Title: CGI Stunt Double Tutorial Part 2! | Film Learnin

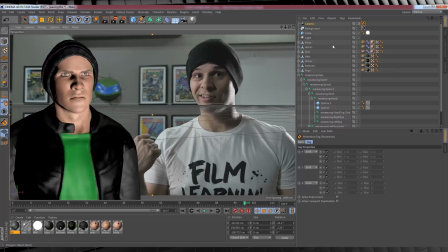[12:26]
And this, guys, like many of our effects in Film Learnin, is 100% based on your shot.
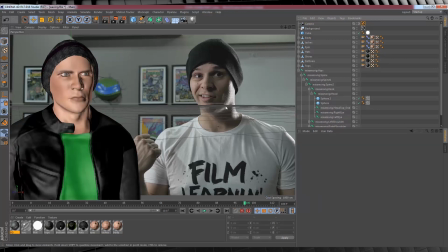[12:32]
So for example, in my shot, I clearly have a light behind me that's quite bright, giving me that highlight down my face here. So the idea would be to replicate that on my model. To do that, I'll head up, grab a new light, enable soft shadows like so,
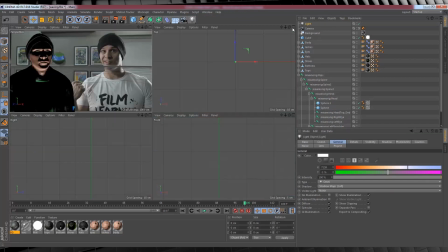[12:48]
and then using the multicam view, I'll adjust the light into place. Now guys, this might be a little bit fiddly, and I recommend doing plenty of test renders using this button right here. There we go. And just keep doing that until you're happy. So after a little to and fro, I have my light in position.
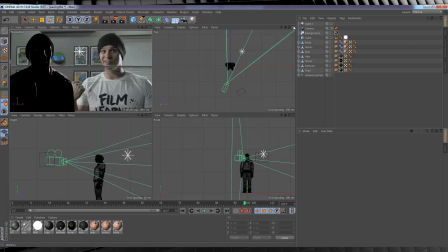[13:07]
I'm now gonna add a fill light to the right of my model, as I actually had a softbox light over here when I filmed. For this, I'm going to use an area light, which will give me a much softer effect when I'm lighting. So once again, head to the multicam view, position it correctly with plenty of testing until it's right.
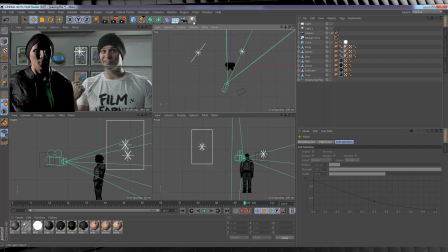[13:25]
Lastly, I added a key light to the front of my model as I had one in the scene I shot as well. I'm just going to add one more area light and of course, put it into position.
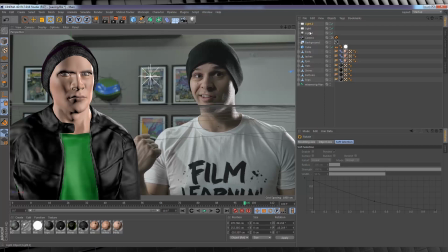[13:39]
Now guys, once you have all these lights in position, be sure and experiment with the intensity down here, which is how bright these lights are. They don't all have to be 100% and they don't all have to be white. I personally hit the K right here and I play with the white balance Kelvin value.
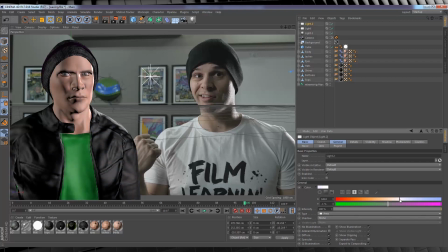[13:55]
But like I said, go nuts and really just have a play. There's always the undo button.
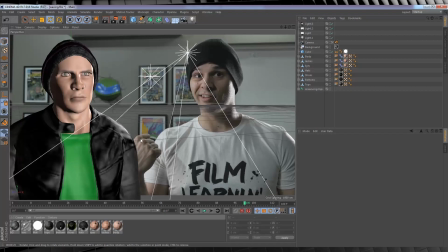[14:01]
So once you've matched your lighting and your camera angle, it's time to remove the background, and this is as simple as just by heading to the Object Manager, clicking these two circles twice until they're both red.
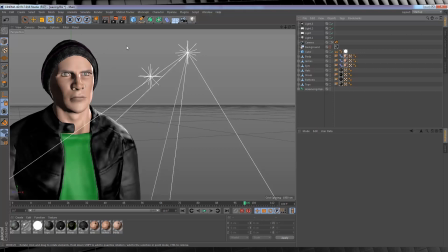[14:13]
From there, we have one final step with our model. Yeah, I know this is a long episode, but look at what we've done. Now this last step is going to address the shortcomings of the model. As you've probably noticed, the model itself isn't exactly high polygon.
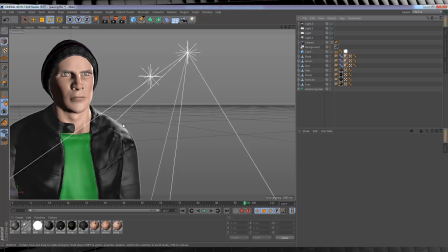[14:29]
And by that I mean, the edges aren't smooth and it's pretty noticeable when I zoom in right here.
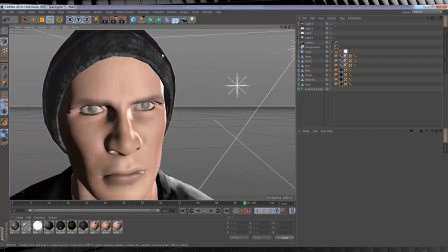[14:35]
You can see the edging of the model's quite jagged. To fix that, we're going to add what's called a subdivision surface.
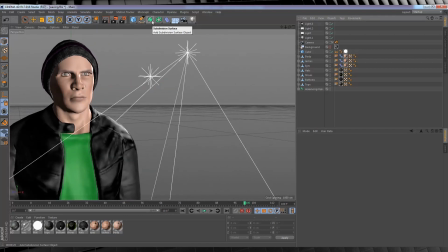[14:42]
And what this does is, well, exactly what it says. It subdivides the surface of our model, increasing the detail and generally smoothing out the crappy parts. Now to do this, we first have to place all the parts in the model in a group together, kind of like pre-composing them in After Effects.
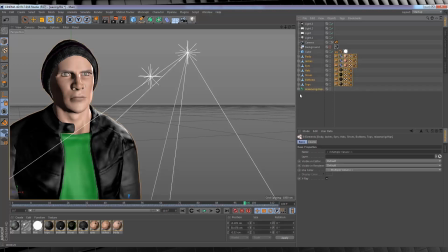[14:59]
So let's highlight all the objects of our model like so, right click and select Group Objects. Done. They're now within a null object. From there, we'll head up, click this icon here and add a subdivision surface. Now if we click on this bad boy, you'll see by default that the subdivision editor is set to 2 and the renderer is set to 3.
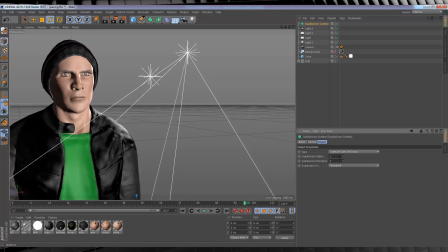[15:19]
These values are a little high for what we need to do. Basically, the higher these numbers are, the more smoothing and division of the polygons takes place, and it also increases the render time per frame. So in order to take advantage of the subdivision surface effect and save our stress levels on rendering,
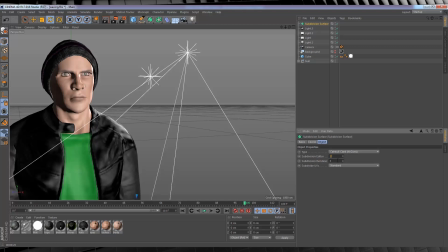[15:38]
let's knock both those values down to just 1. Next, all we have to do is grab our grouped model, drag it up to the subdivision until you see this downward arrow, which means it's becoming a child of it, drop it off, and BAM! As you can see, our model has smooth edges now.
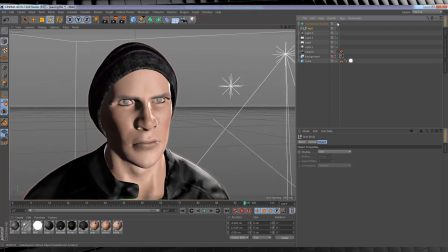[15:55]
Now in case you didn't see the change, let's switch back and forth. Here it is off, and back on again. Off, and back on again. Pretty dramatic, and we didn't have to do much at all.
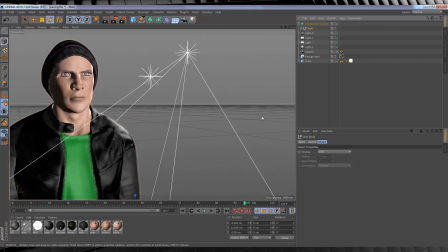[16:07]
The reason I'm showing you how to turn it off is pretty simple too. This animation isn't going to play in real time with this subdivision on, so if you plan on adjusting anything, turn it off and save yourself a lot of stress. So our model is now all set up. We just have to cover a few render settings to make it look even better.
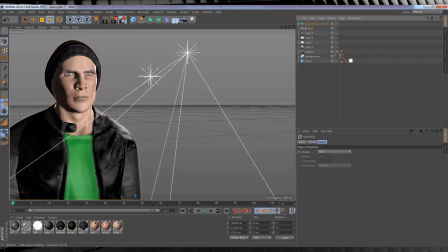[16:24]
So let's head up to render settings, this button right here with a little cog on it, and then we'll head down to anti-aliasing.
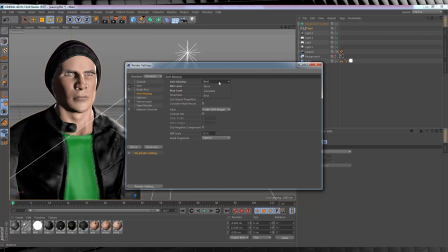[16:31]
Let's change that from geometry to best.